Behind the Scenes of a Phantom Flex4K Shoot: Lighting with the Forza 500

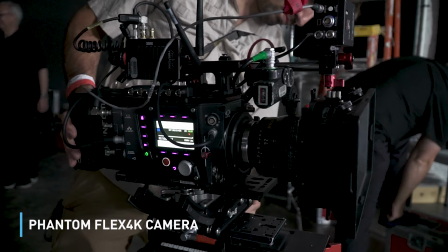0s
Hi, I'm Dave Geffen, a New York based cinematographer and photographer. Today we're on set,
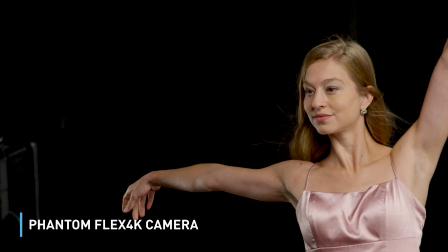4s
we're getting ready here for a high-speed shoot with a Phantom 4K flex camera that can shoot up to a thousand frames a second, which is crazy.
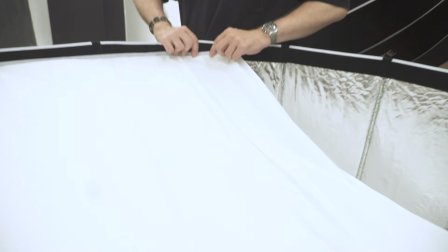12s
And we're lighting everything with these really nice Forza 500 LED lights from Nanlite, which is a really nice, lightweight,
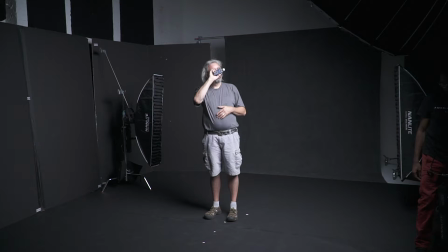21s
low heat output LED that's giving us a huge amount of power, which we really need because we've got a high-speed Phantom 4K flex camera that's going to be shooting all sorts of frame
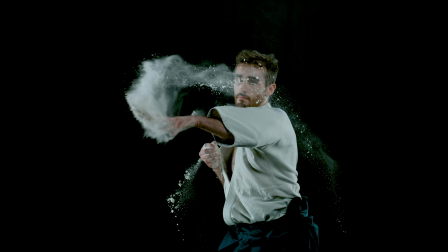31s
rates, 300 frames a second, 500, 1,000, who knows where we're going to go.
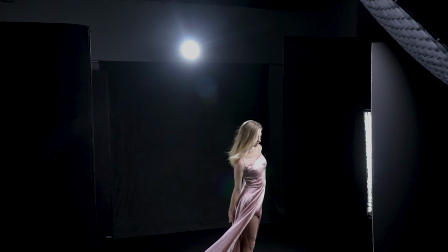36s
But the main thing is we need a lot of light for today's shoot, and these nanolights are kicking out a huge amount of light, not giving out too much heat, which is great.
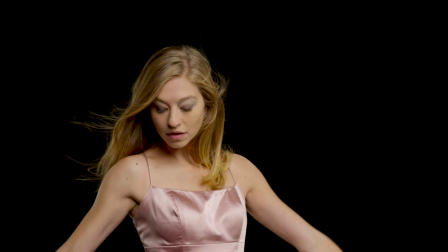44s
And the modifiers for them also look awesome. The quality of light coming out of these modifiers is really impressive. So stay tuned. We're about to get going. We're still in prep mode here, but we're going to be bringing you some really cool stuff soon.
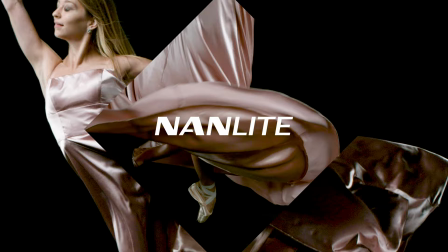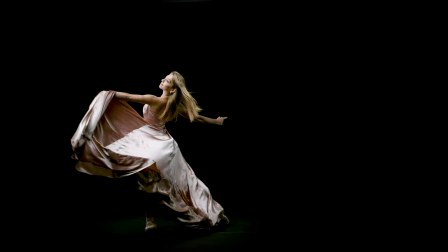61s
Anais was our dancer and we started off at 300 frames a second on the Phantom 4K Flex.
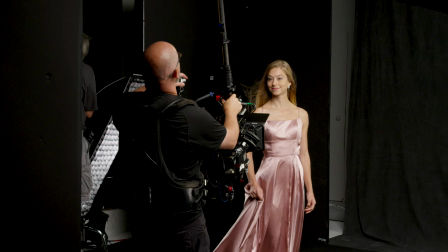68s
That gave us some really very sort of simple, subtle movement.
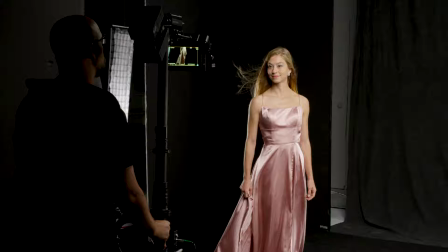72s
Blake was doing various push-ins and moves with the Steadicam as well, which also gave a really nice kind of dynamic element to the camera motion. Then we started to increase the frame rate slightly. we went up to 500 frames a second,
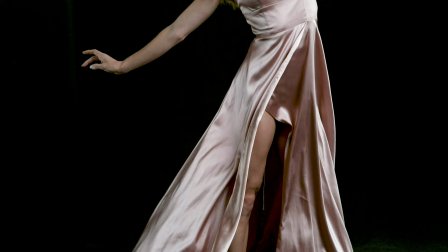96s
again, to capture kind of some detailed stuff, some movement of the dress on tighter shots with Blake on,
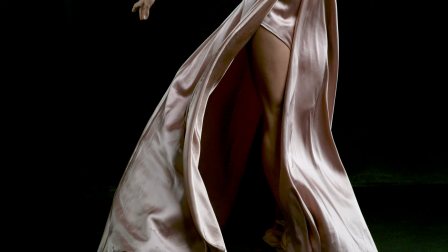103s
I think it was an 85 millimeter lens.
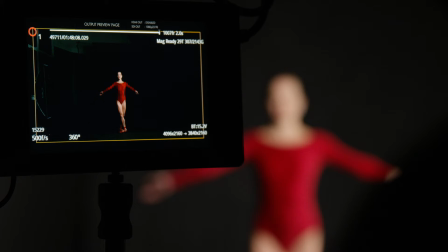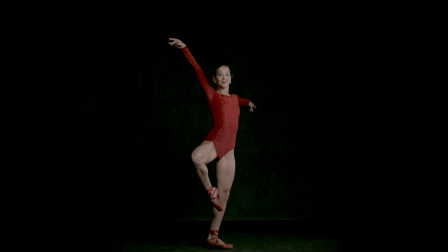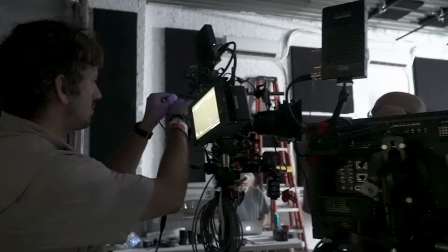118s
Finally, we went to a thousand frames a second where we had one second in real time of record time,
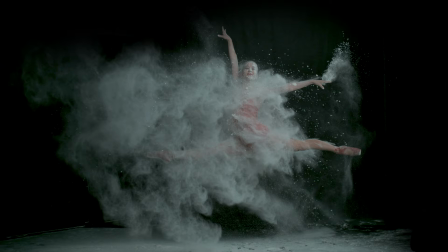124s
which gave us approximately 13 seconds of time. Once we brought that thousand frames a second back into like a 24 frames a second timeline.
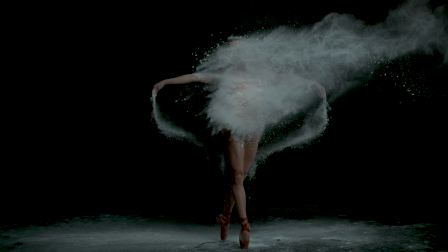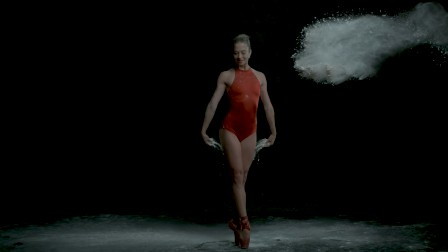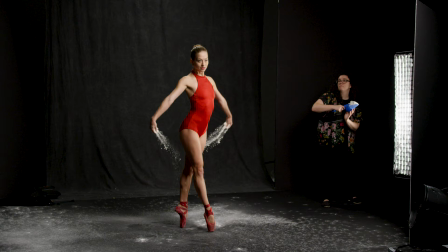146s
And we went to town with poor Anais who got cakes in flour, but it looked absolutely amazing.
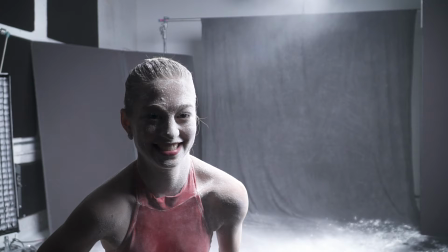152s
She was throwing flour, flour was being thrown at her.
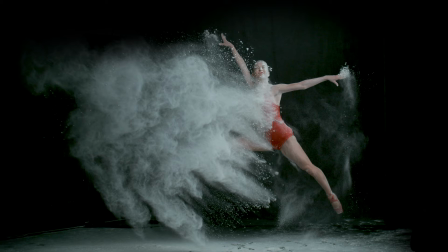156s
It got very, very messy, but needless to say, that's exactly what we want to be doing when we're shooting at a thousand frames a second.
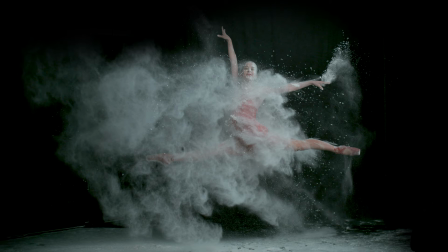162s
We want to be able to pick up all of the detail in these tiny, tiny, like subtle particles of flour.
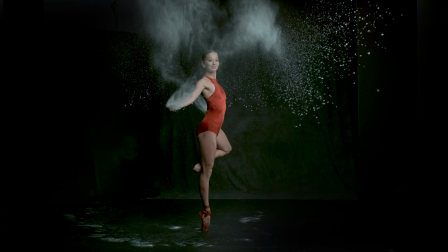168s
The great thing about the Forza 500 from what I've seen so far is that they give out a huge amount of light.
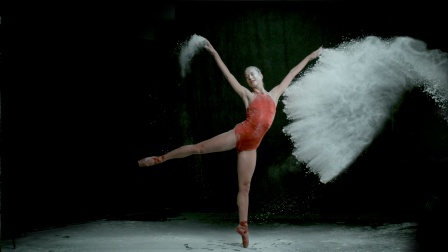174s
So they have a huge kind of output on a high speed shoot like this. That's really, really important.
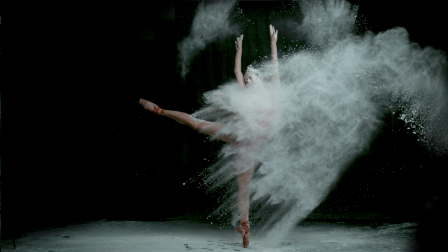179s
But even if we're not shooting high speed, they're on a dimmer. So we can dim it from, you know, zero all the way up to 100% and everything in between, which is great.
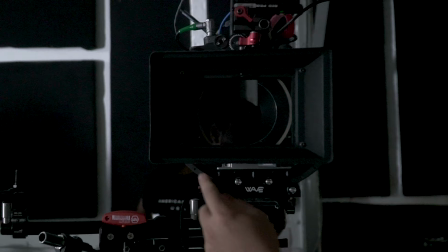189s
We also can dim the lights without seeing any kind of color shift or flicker being introduced.
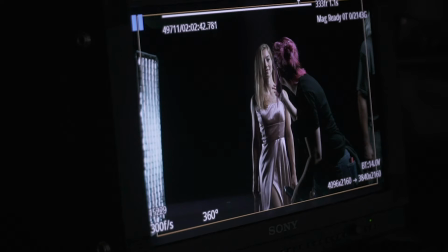197s
And on a high frame rate shoot like this with a phantom, Flickr is really an issue that we have to be aware of.
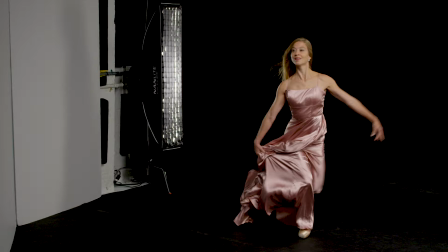202s
And dimming lights can introduce sometimes an element of flicker. So that's been great.
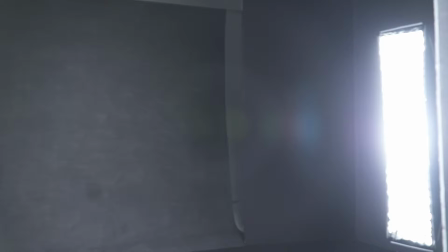207s
The quality of light coming out of these things was absolutely beautiful as well. We had some strip lights.
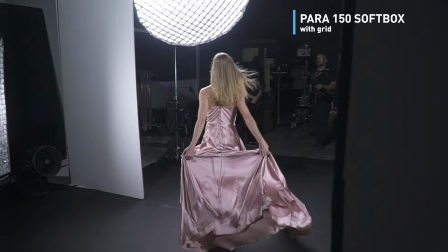213s
We had a sort of a rim light that was kind of at the back of the set.
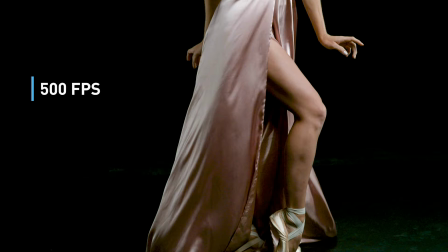216s
And we also had this big parabolic that we use at times, combined with the fan, bringing the motion of the dress, of the silk. The last bunch of stuff that we got was really incredible. It was absolutely fantastic. And we really put the lights and the camera to the test. And it looked fantastic.
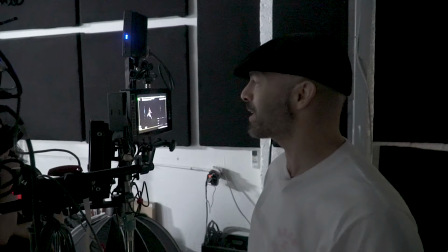235s
Some of this stuff looks almost otherworldly.
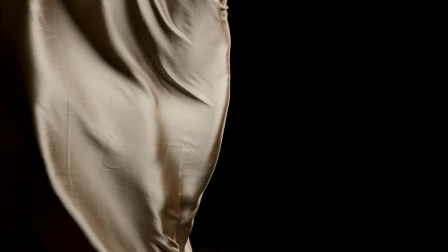240s
I can't really describe it, but I was watching some of the motion when we were shooting at a thousand frames with this silk sheet.
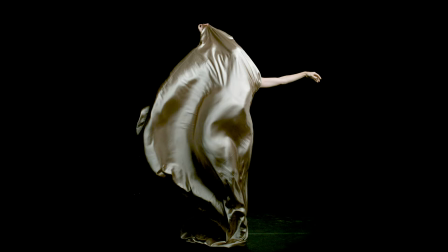246s
And you can see it almost looks like smoke or something.